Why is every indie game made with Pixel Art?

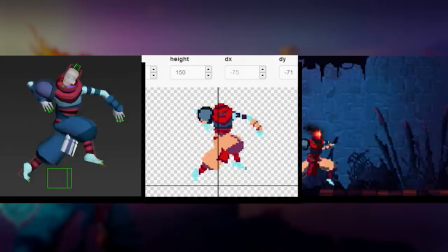4:05 Last year's Dead Cells was actually created, modelled and animated in 3D, before being downscaled,
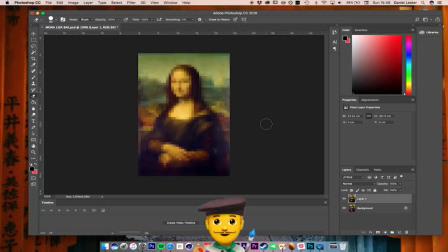4:11 effectively using a really complex version of the Mosaic Tile Photoshop filter that you probably used back in graphics class at school.
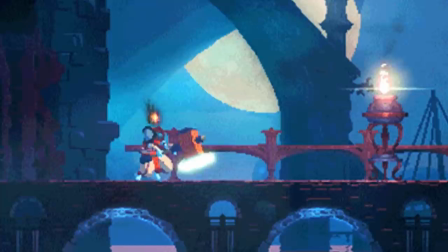4:18 So the game that runs in 3D renders on the screen as this. For these devs, pixel art was an aesthetic choice rather than a practical one,
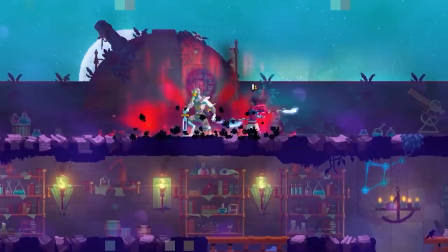4:26 giving a uniquely stylised look, which brings to mind the Super Metroid and Castlevania games that it was initially based on,
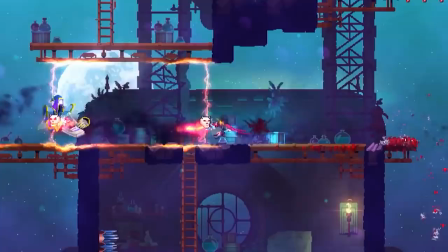4:33 but with the fluidity of a contemporary game. So we've established why indie devs are drawn to pixel art,
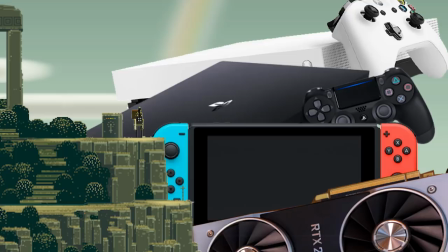4:40 but what's perhaps most interesting about recent games of this style are how they use today's technology and processing power to go above and beyond what was possible in the 16-bit era, and how that suggests that pixel art might have a future beyond merely nostalgic retreading or pastiche.
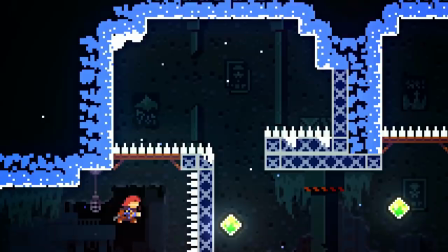4:57 Celeste is playful in its visual styles. It's not restricted by its basic 240p boundaries.
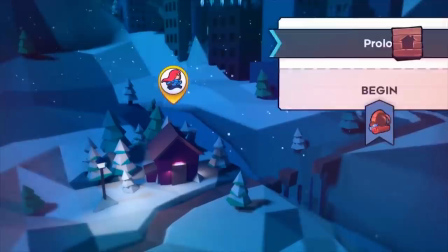5:03 It has moments when its 1080p output resolution is used to warp the pixels.
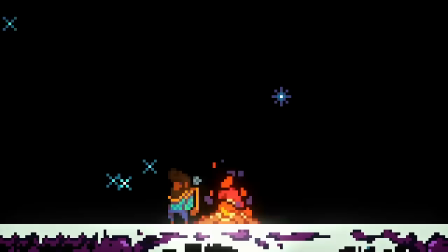5:08 It has a 3D level select screen that contextualises the game and Madeline's climb up the mountain.
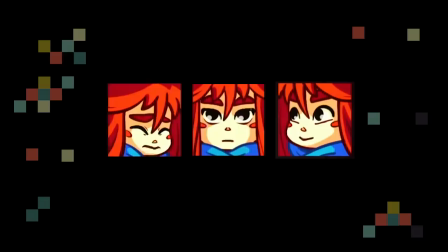5:12 And the game's cutscenes use HD, detailed illustrative artwork to give the characters themselves more of a sense of emotion and life during the cutscenes,
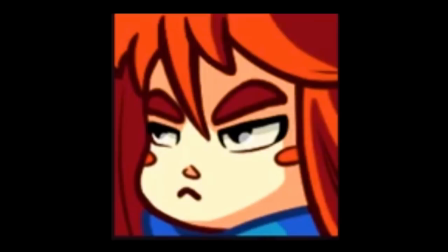5:20 complemented with typography that is kinetic and crisp, lending a kind of graphic novel feel. Just look at her.
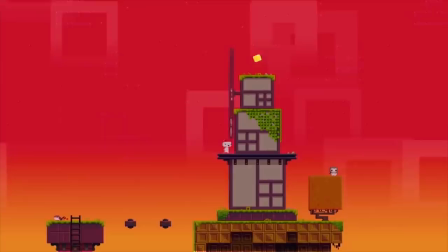5:30 And the third dimension is often utilised by devs. Fez combines 2D gameplay of the twist of being housed in a 3D world that can be spun on its axis,
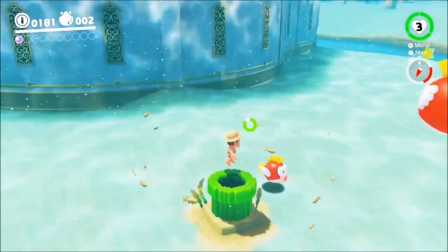5:38 and more recently Mario Odyssey projects 2D pixel throwback levels onto 3D geometry.
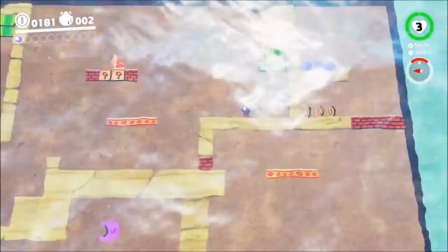5:44 Invention is myriad, and these levels integrate seamlessly to the game.
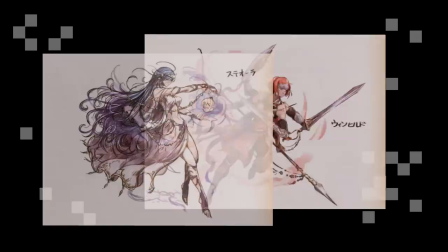5:49 But perhaps the most striking and visually inventive use of pixel art since its renaissance can be seen in Square's Octopath Traveler.
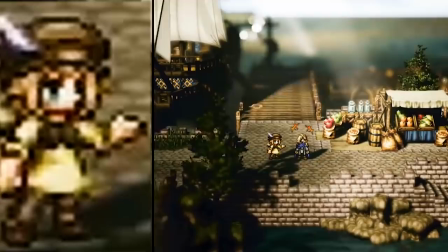5:57 Here, 2D pixel sprites and environments are used as textures and models in a 3D world.
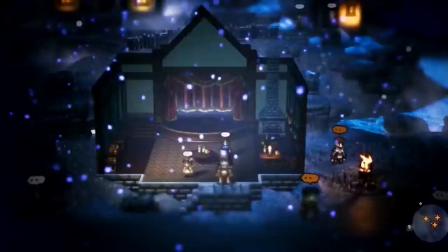6:02 Square used the hardware and the tools at their disposal to full effect, so the snowflake particles fall from the sky,
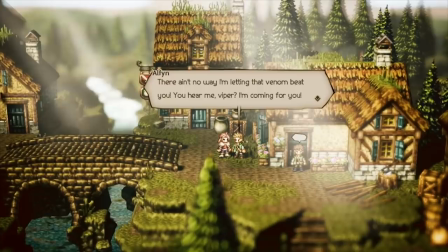6:09 volumetric fog sifts through the foreground and background of the scenes, and the whole world has this amazing kind of depth to it,
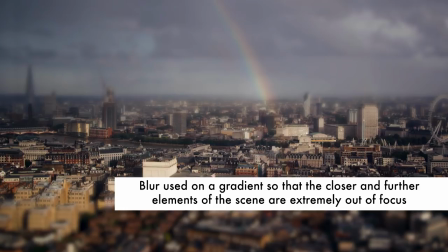6:14 with a narrow depth of field giving this tilt-shift diorama. This is a photographic technique that makes landscapes appear to be tiny, like models.
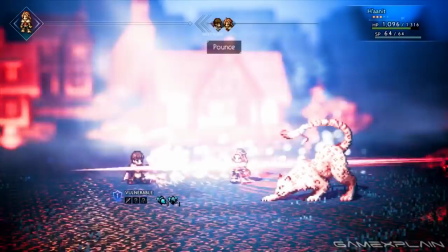6:23 Beams of light pierce from above, and in battle, particle effects and glows add oomph to attacks.
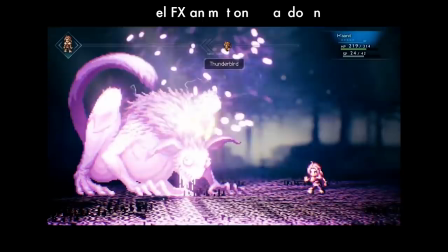6:29 Combining these with detailed 3D effects, HD hand-drawn cell animation,
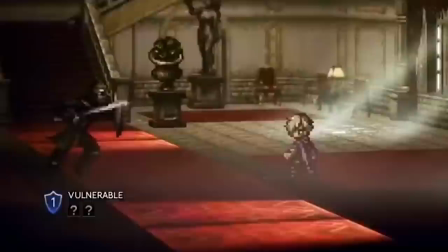6:34 and the pixel animation of the characters and enemies gives each battle a real sense of dynamism.
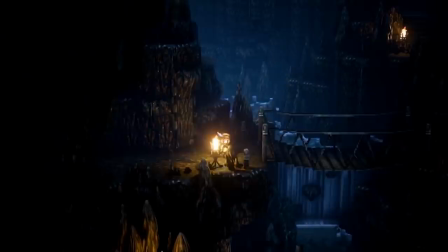6:39 Most of all, the lighting is used to full effect.
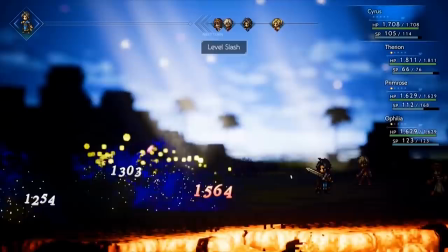6:42 Shadows fall off the 3D sprites as they traverse the world, and attacks in battle create these incredible beacons of contrast.
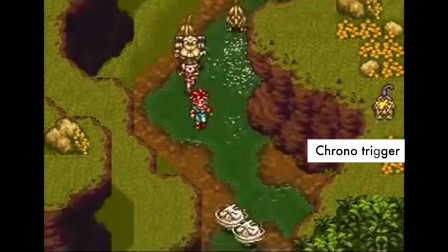6:48 The overall effect is something that looks totally unique, referencing the old whilst being completely fresh and new.
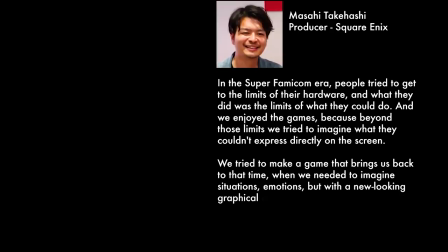6:55 In an interview with Eurogamer, Masashi Takahashi identified a key aspect of old games,
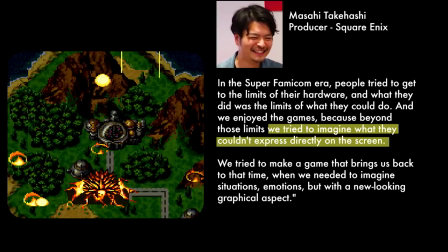7:01 that SNES games were so successful because we tried to imagine what they couldn't express directly on screen.
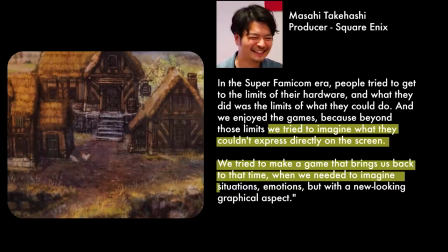7:08 With Octopath, they aimed to make a game that brings us back to that time, them, when we needed to imagine situations, emotions, but with a new looking graphical aspect. And this, I think, gets to the heart of what makes these games so special and fantastic, and what will allow the pixel art style to continue to endure.
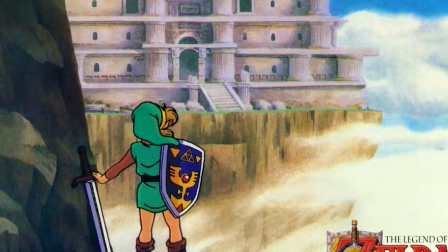7:26 When you think back to the Super Nintendo Legend of Zelda, you remember enormous landscapes,
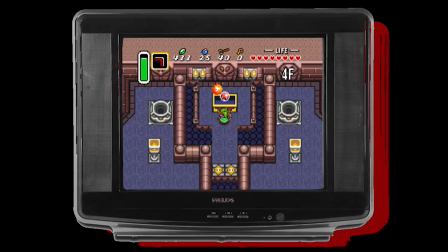7:31 massive dungeons, it's easy to return to them and be surprised at their simplicity and their true scale.
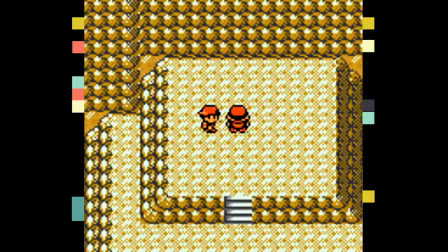7:37 When you cast your mind back to the end of Pokemon Gold and its amazing final battle,
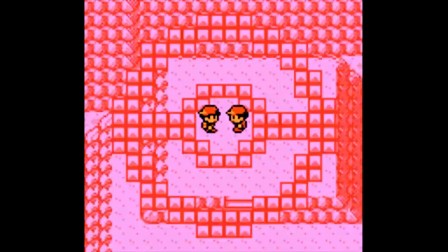7:40 your memory projects a huge amount of gravity and importance to the ellipsis of Trainer Red at the game's climax.
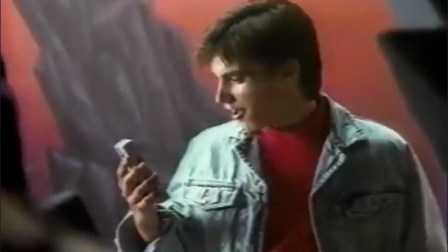7:48 For me, this was gaming. It's a deep part of my childhood, blowing on cartridges, slotting in memory cards, and squinting at a tiny screen. That 250 pixel wide panel expanded to an entire world in my brain, to live in and explore.
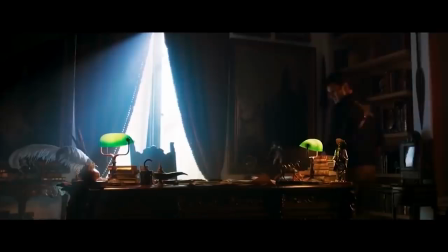8:05 It is often said that modern gaming has reached such a fidelity that is akin to the experience of watching a film.
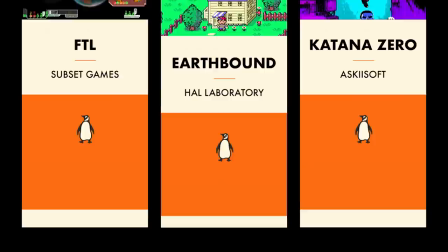8:10 If this is the case, then games using pixel art are more akin to that of reading a novel.